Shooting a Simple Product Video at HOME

and we're back guys welcome to the josh olufemi channel we are a group of teachers with the passion of shoring up your video production skills
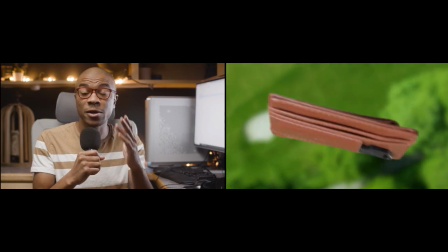[0:11]
in as little time as possible today quinn murphy's going to be going over yet another incredible product video that she made right inside her house thank you josh for that intro what's up guys it's quinn good to be back on the channel today i'm going to be breaking down how i conceptualize and shot this product video from home.
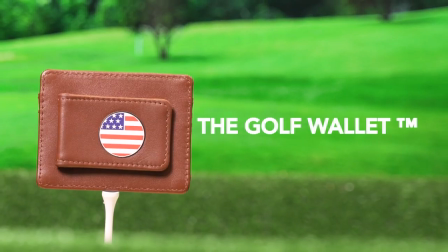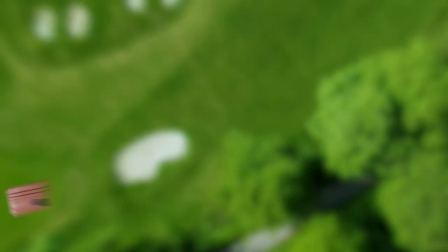This is by far one of my favorite setups that I've done to date and I'm really excited to walk you guys through how I came up with this idea and how I executed it. This is totally something you could do at home with a few props and some budget-friendly equipment. So the company Stableford Golf reached out to me and asked me to shoot some content of their golf wallet.
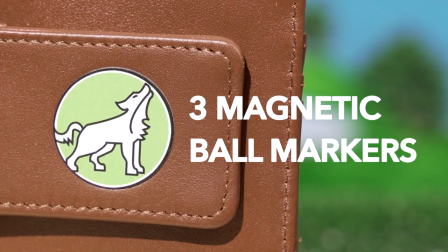[1:03]
This is a wallet that has a lot of cool features made for golfers. The first thing I did was get all the details I needed from the client.
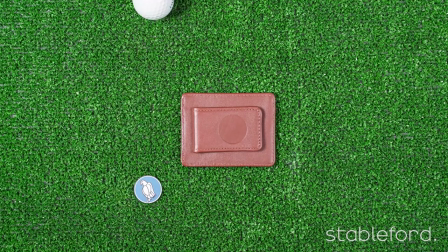[1:11]
The length of the video, the feel of the video, branding, target audience, exactly how the product functions, any text that will be overlaid, things like that.
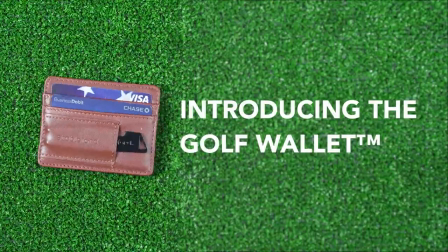[1:20]
It's super important to make sure you talk to the client before anything to make sure you're both on the same page and you have all the information that you need. Once I got all those details I started to come with my idea.
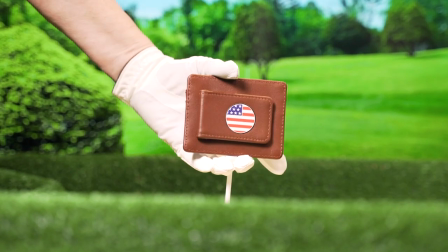[1:32]
I wanted this one to be super visual heavy, basically act as an introduction to the product, something to catch the eye and get someone interested.
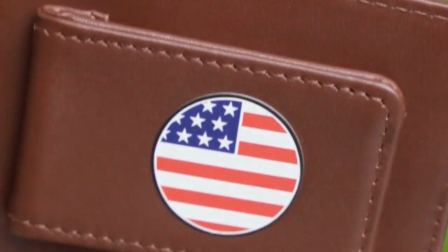[1:40]
I wanted people to immediately register that this was a product centered around golf and overall just wanted to bring the product to life. So my final idea was to have the wallet on a golf tee hit with a golf club,
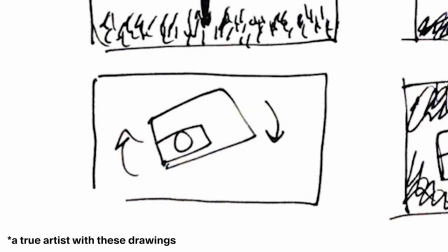[1:52]
fly into the air over a golf course and land on the grass. When I pitched it, I wasn't sure if I was going to be able to pull it off. I can't shoot at a golf course. It's the middle of the winter. There's snow everywhere on the ground, so I can't even film on grass. Everything had to be done in studio. Let's break down my setup. First thing I did was go to Home Depot and buy a $20 grass rug. This would be my foreground. Then for my background, I used my TV.
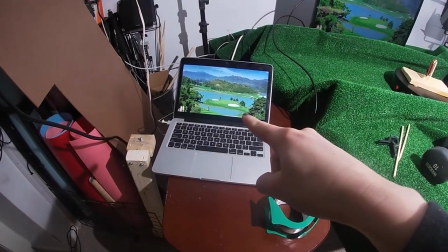[2:19]
So I hooked up my TV to my laptop and I pulled up a royalty-free image of a golf course. You can also use a green screen or a blue screen for something like this. The reason I didn't do that was usually I prefer to have everything in camera and using a TV as a background
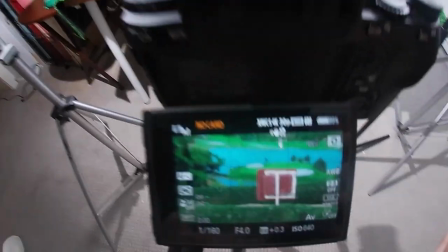[2:34]
is a great hack to see how everything looks in camera and save you a lot of time editing. So then I had to rig up the wallet.
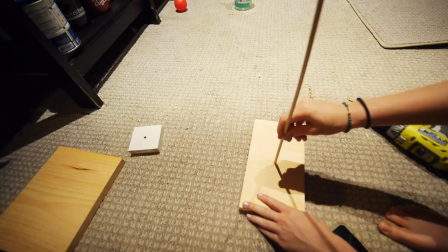[2:41]
For this I took a block of wood and drilled a t-size hole into the center and then I had to try and attach the wallet to the tee.
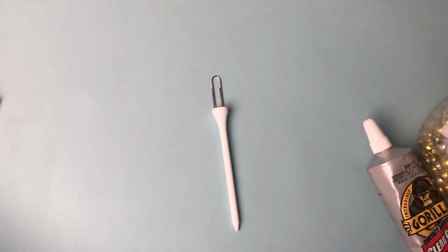[2:50]
I actually gorilla glued a paper clip to the back of the tee and so that is what the wallet leaned up against. Once the setup was ready to go I started filming.
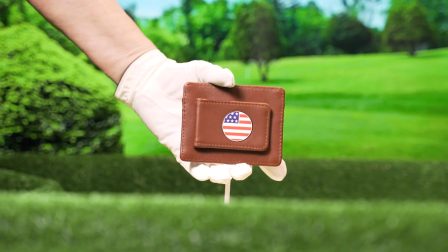[3:00]
The opening shot was a hand placing the wallet into the t-hole, then the next shot was just a close-up of the wallet so that way I could play some text.
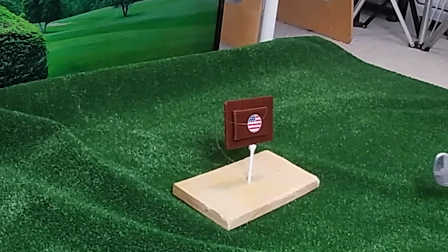[3:09]
And then it's the golf swing shot. For this I attached some fishing wire to the back of the wallet and as the golf club
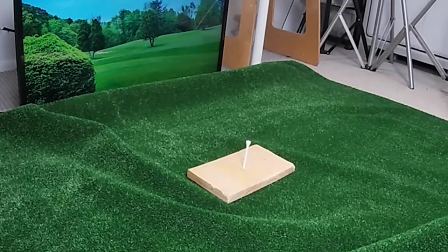[3:16]
was being swung I pulled the fishing wire to have the wallet fly out of the frame.
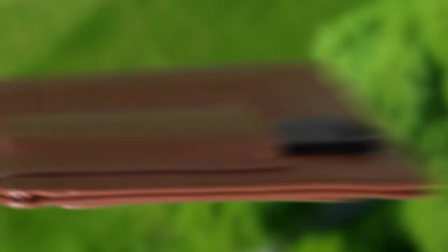[3:21]
Then I had to make the wallet fly over a golf course. I set up my green screen, I hooked some fishing wire to the wallet, had it spin,
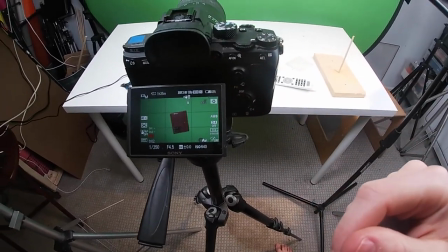[3:30]
and shot it at 120 frames per second so I could slow it down in post.
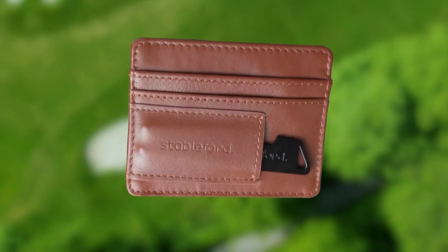[3:34]
I did a medium shot and a close-up shot because I wanted the wallet to fly really close to the camera so I needed those really tight details.
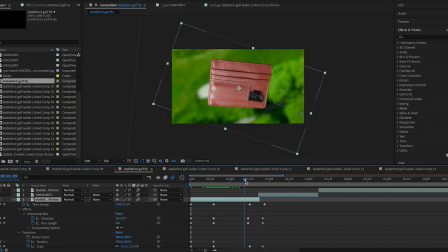[3:43]
For the editing of this, I brought these clips into After Effects and added a bunch of little tweaks and techniques to
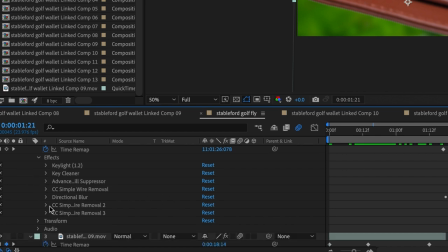[3:50]
make it fly and look realistic and transition to each side of the wallet.